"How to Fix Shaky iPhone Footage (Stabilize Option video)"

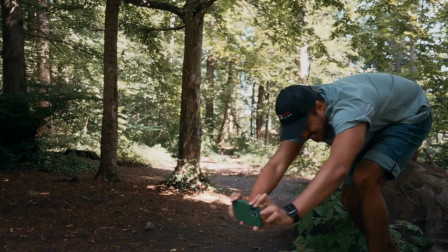[0:00]
This is going to be the steadiest shot I've ever taken. Would you look at that?
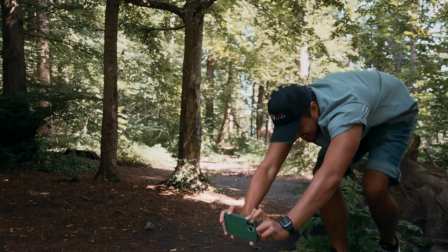[0:05]
Oh my God, look at this shot.
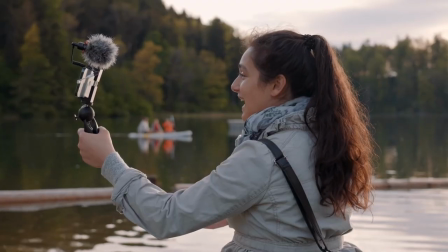[0:08]
So if you're like me, you probably love capturing life's moments on video, but what do you do when your iPhone footage is shaky and unstable?
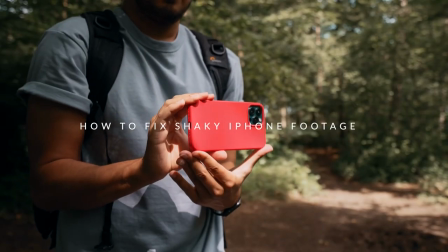[0:17]
Well, don't worry. I've got for you five tips to help stabilize your videos and make it look great. Hey there, Benic Racer here with SmartphoneFilmmaking.com, the best online course that will take your mobile videos to the next level. I'm going to show you how to fix shaky iPhone footage using a simple and easy to follow technique that will make your videos look smooth and professional. Tip number one is to keep your hands steady. One of the best ways to stabilize your iPhone footage is to keep your hands as steady as possible.
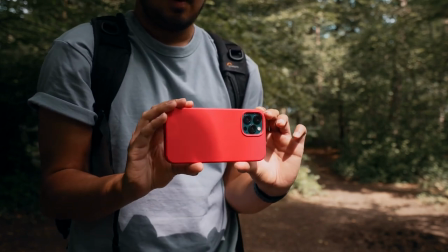[0:44]
So when you're filming, try to hold your phone with both hands and your elbows tucked in close to your body.
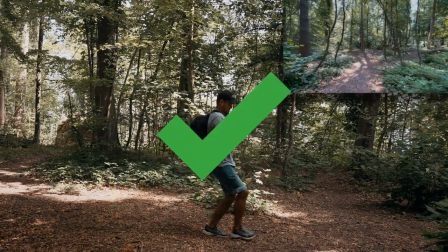[0:51]
This will help reduce camera shake and make your videos look a lot smoother, preventing your viewers from getting dizzy and vomiting all over the place.
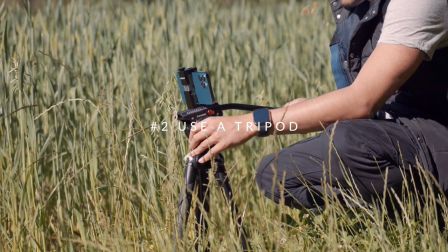[1:00]
Tip number two is to use a tripod. Use something to support your iPhone while you're filming. This could be a tripod, monopod, selfie stick, or even just leaning your phone against a wall.
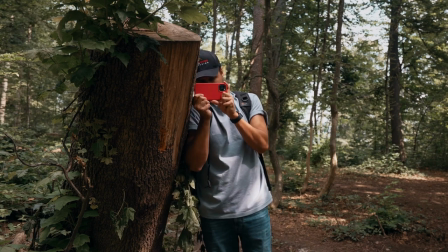[1:11]
The more stable your iPhone is, the less shaky your footage will be.
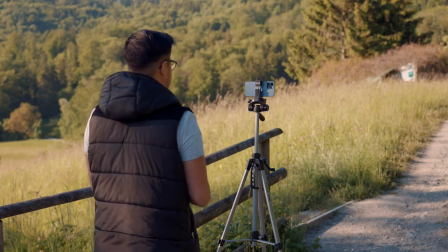[1:15]
Tripods are great because they provide a stable platform for your iPhone and allow you to keep your hands free while filming. They're also relatively inexpensive, so they won't break the bank. I will mention one of my affordable tripods in the video description below.
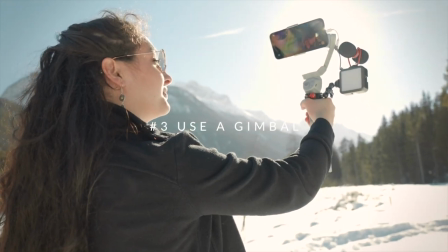[1:29]
Tip number three is to use a gimbal. If you want to take your video stabilization to the next level, invest in a gimbal.
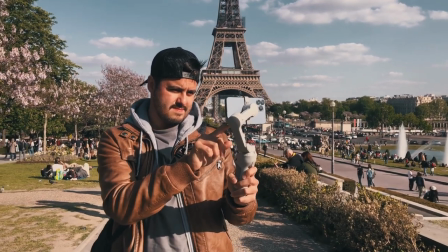[1:36]
The gimbal is a handheld device that uses motors to keep your iPhone leveled and steady while you move around.
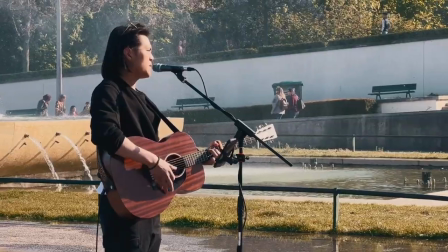[1:42]
This is perfect if you're filming while walking or shooting an event where there's lots of movement involved. Now, gimbals can be a bit pricey, but if you're serious about getting smooth and stable footage, they're worth the investment.
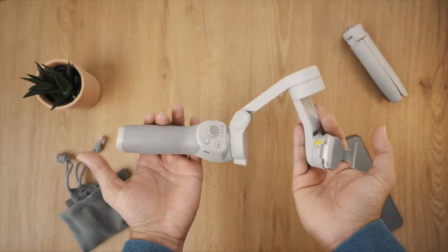[1:54]
I've reviewed a bunch of gimbals on my channel that you can check out.
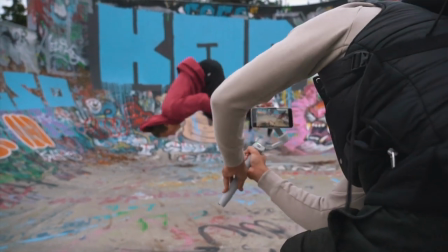[1:57]
And the one I'm using is the DJI OM4, which works well for me, but everybody has their own shooting needs. So make sure to inform yourself and check out different gimbals. Tip number four is to use slow motion.
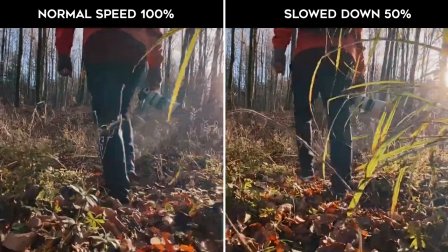[2:09]
Another great way to stabilize your iPhone footage is to film in slow motion. When you play your video back in slow motion, any camera shake will be less noticeable.
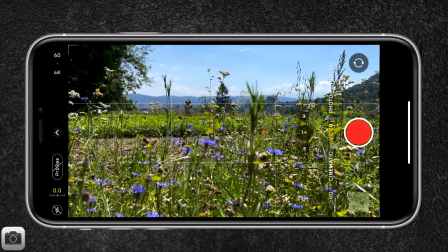[2:17]
To film in slow motion, simply open the camera app and swipe to the slow motion mode.
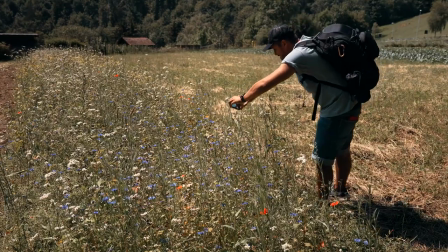[2:22]
Then press record and film your slow motion video.
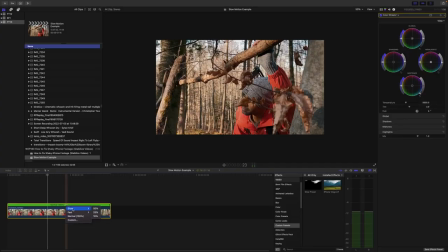[2:29]
But of course, you could also do this in post by filming in 60 frames per second and then slowing it down in a 24 frames per second timeline.
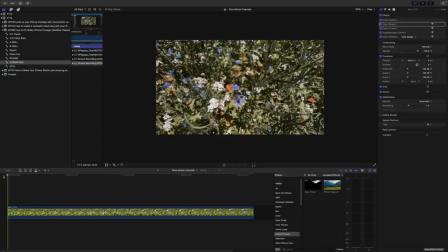[2:37]
Coming in with tip number five, last but not least, don't forget that you can stabilize your footage in post-production. There are a number of different software programs that you can use to stabilize your video. I recommend using Adobe Premiere Pro or Final Cut Pro, but there are a number of great options out there.
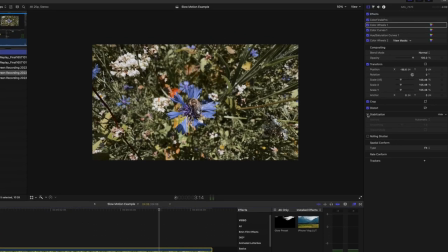[2:55]
Simply import your footage into your editing software of choice and use the stabilization tool to smooth out any camera shakes.
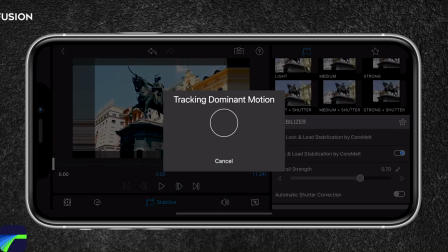[3:02]
If you're looking for a mobile app that can stabilize your footage, LumaFusion is an excellent option. So there you have it, five simple tips to help stabilize your iPhone footage and make your videos look great. Get out there and start filming. I guarantee they'll look a lot better once you put these tips into practice.
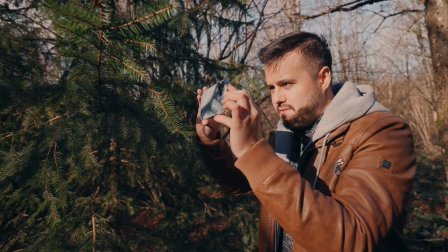[3:20]
And if you're looking for more tips on how to improve your mobile videos. Be sure to check out my course, smartphonefilmmaking.com.
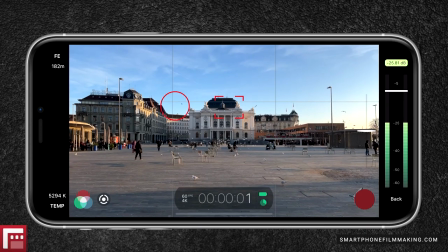[3:27]
It's packed with over five hours of training on how to shoot, edit, and share great looking videos using nothing but your smartphone. And if you found this video helpful, be sure to give it a thumbs up and subscribe to my channel for more helpful filmmaking tips. Thank you for watching, and I'm out.